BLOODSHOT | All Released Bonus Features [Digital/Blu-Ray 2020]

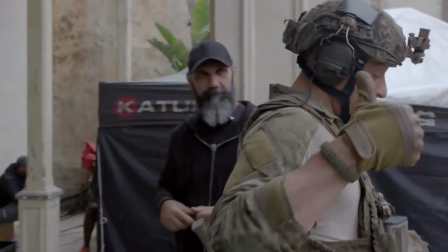He takes it very seriously, which is very exciting as an actor. He's such a big star, so I was definitely nervous to work with him.
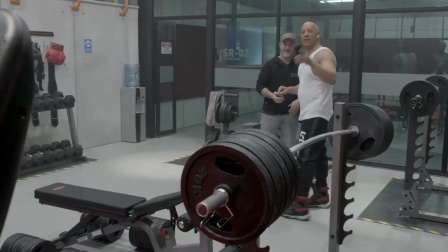But once you meet the guy, you just see that he's like this sweet, fun person.
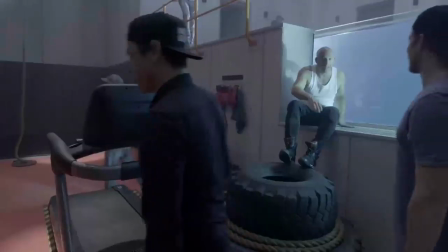Let me take a good picture with you guys. But also, it always wants your input.
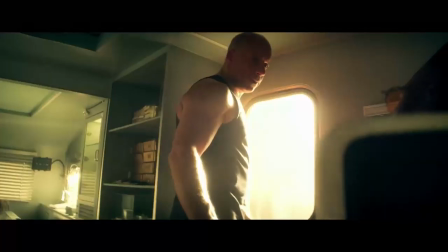He's giving me life advice and, you know, advice on how to approach the business of it all. And so it's great of him, someone so old, so bald, to partake that wisdom on someone so young and handsome and beautiful.
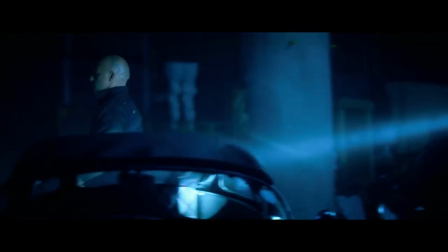Thank you, Wiggins. You're welcome.
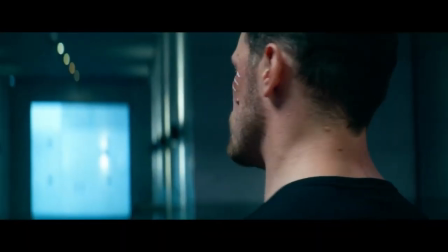It was about to start.
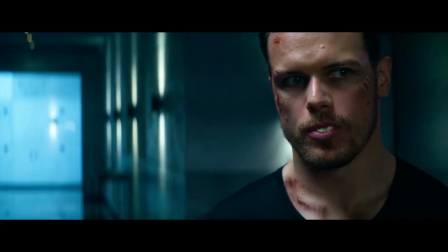Sam was fabulous. I'm worried that I may have a bunch of angry Outlander fans on me when they realize we made him not a very nice person. But he's excited about us sort of playing the villain side of things. The character, Jimmy, is, uh, he's a piece of work.
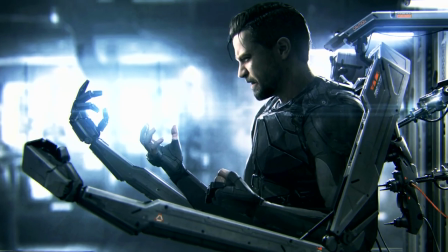He is an ex-Navy SEAL, but he's got a bit of an attitude as well, and it's quite nice to play something completely different.
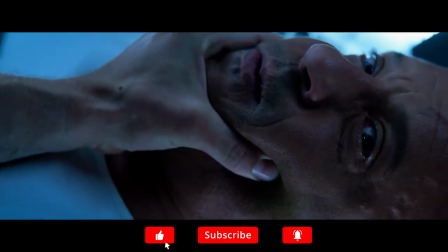I may be an asshole, but you're the toy soldier. Will you wind you up? Point you're the next victim.
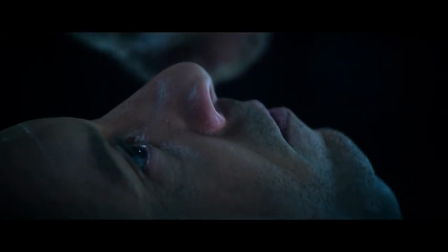Come back in here and I'll push this button.
And Jimmy had his legs blown off in an IED explosion.
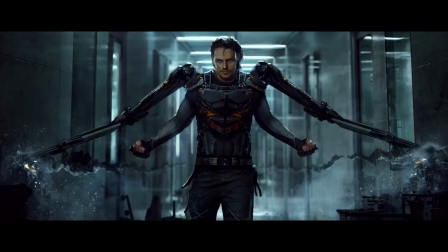And so he was given these amazing legs. And also a second set of arms that gives him great strength, great power. And that really was quite interesting. And working with our stunt team just to work out how he moves, how he fights. He's a bit of a tank, actually.
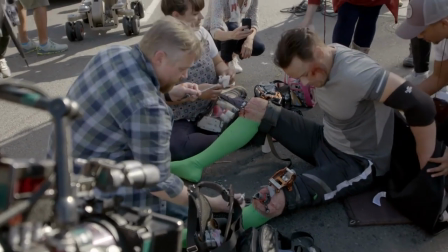Sam bulked up quite a lot for the role. A lot of prosthetics on him. and Sam was wandering around in his little green frog legs all the time. And as an actor, I imagine it makes it a little difficult to sort of really stay in character while all that's going on.
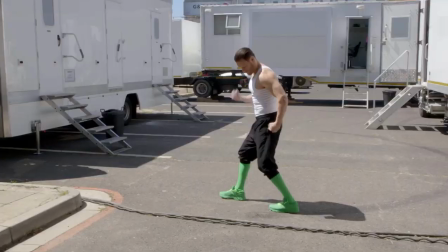But he was fabulous every day. I think it's a pretty good look, you know? I think all the kids will be wearing green trainers by the end of this movie. I always knew I wanted to have one heavy practical sequence in the film, like the tunnel sequence.
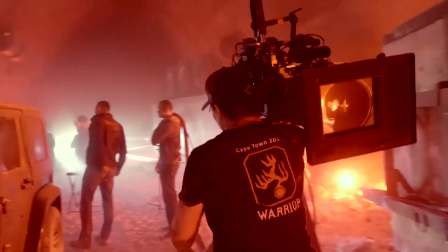What the hell's going on?
One, action!
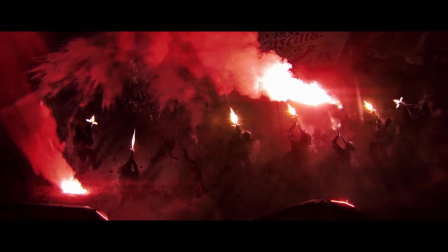I like the sort of claustrophobic nature and the visual quality of what I could do, but no one lets you shut a tunnel down for two weeks anywhere, so we had to build it.
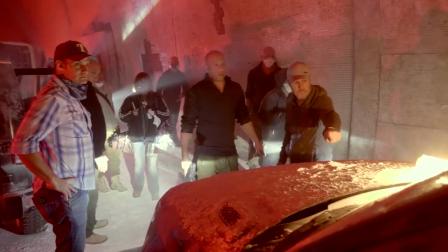That's probably one of my favorite scenes in the film. I really like the choices that Dave made and Jacques, the TP, made on that. It's a super iconic look. It's like red and white, so that was awesome. But what comes with that is a huge challenge because you can't shoot with real flour.
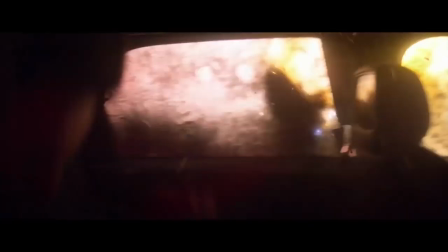Real flour, if it was in a tunnel, if someone lit a match or a spark dropped, the whole place would have exploded. So it sounded like it was a pretty brutal shooting experience.
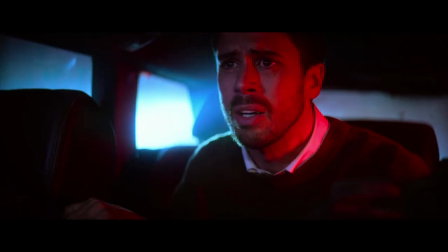Oh, that's not good.
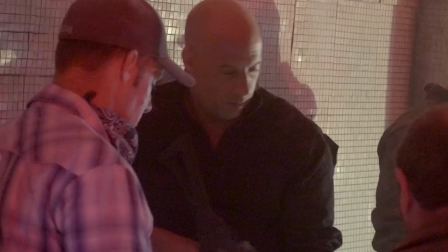It was very unpleasant in there, and Vin comes in, you know, in wardrobe, and everyone else is standing around him in hazmat masks, and you're like, oh, this might not last. He did one take, it looked so amazing, and sort of all the crew was, like, erupted when we saw it on the monitors.
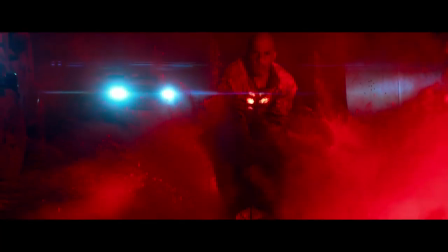And then he stayed in there for three days, shooting all those slow-motion shots with us after that, which was fabulous. because it would never have looked as good had we tried to do it with VFX.
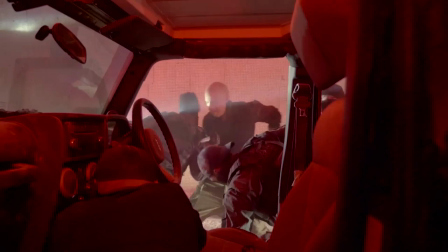Which is why it looks so great, because we had our star doing a lot of the stunts and trying to make it better.
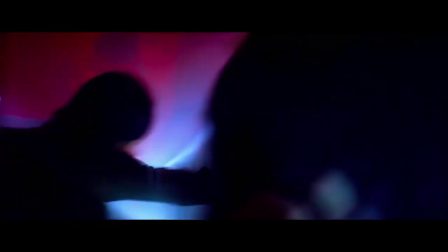Now, I'm not pulling anything out.
Each take, he's like, how can we push this further?
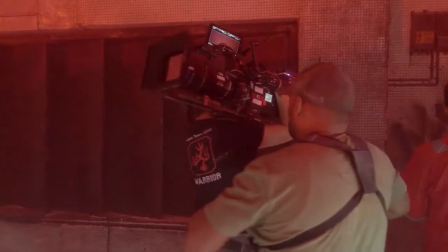It also really endeared the crew together. Through all that strife came this incredible energy that I think is on screen.
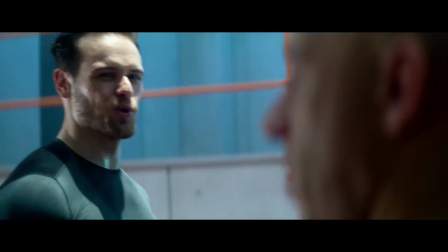Sounds cool.
Bloodshot is an incredibly popular character in comics. It is often considered one of the four or five most popular characters in kind of the modern era.
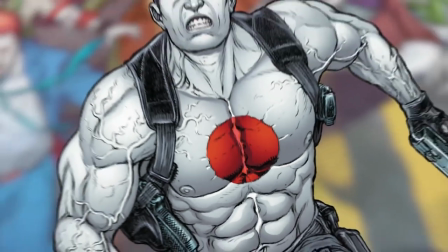We were literally attempting to create a different spin on the superhero narrative.
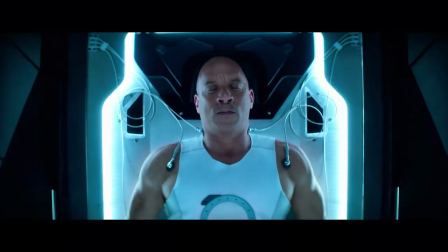Bloodshot is a real sort of science grounding to the comics that I love. So I knew this was going to be something special.
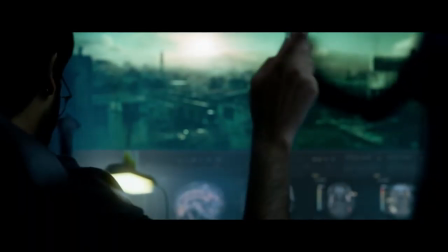And initiate sequence.
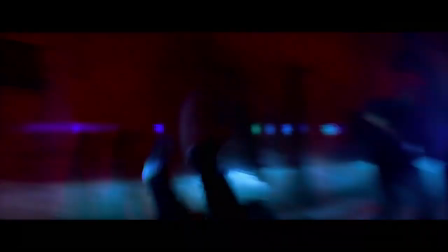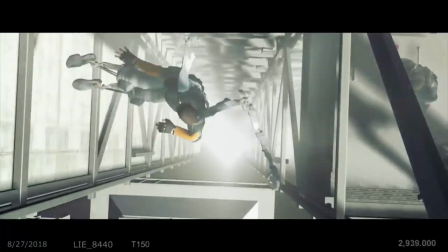And action!
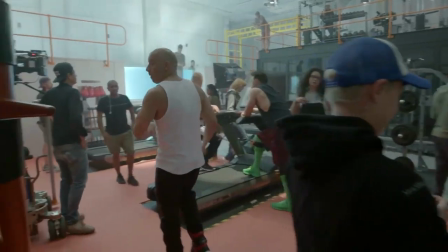Welcome to the circus. We had such a great cast. Everybody was so committed. that you could almost do a movie on each of the characters.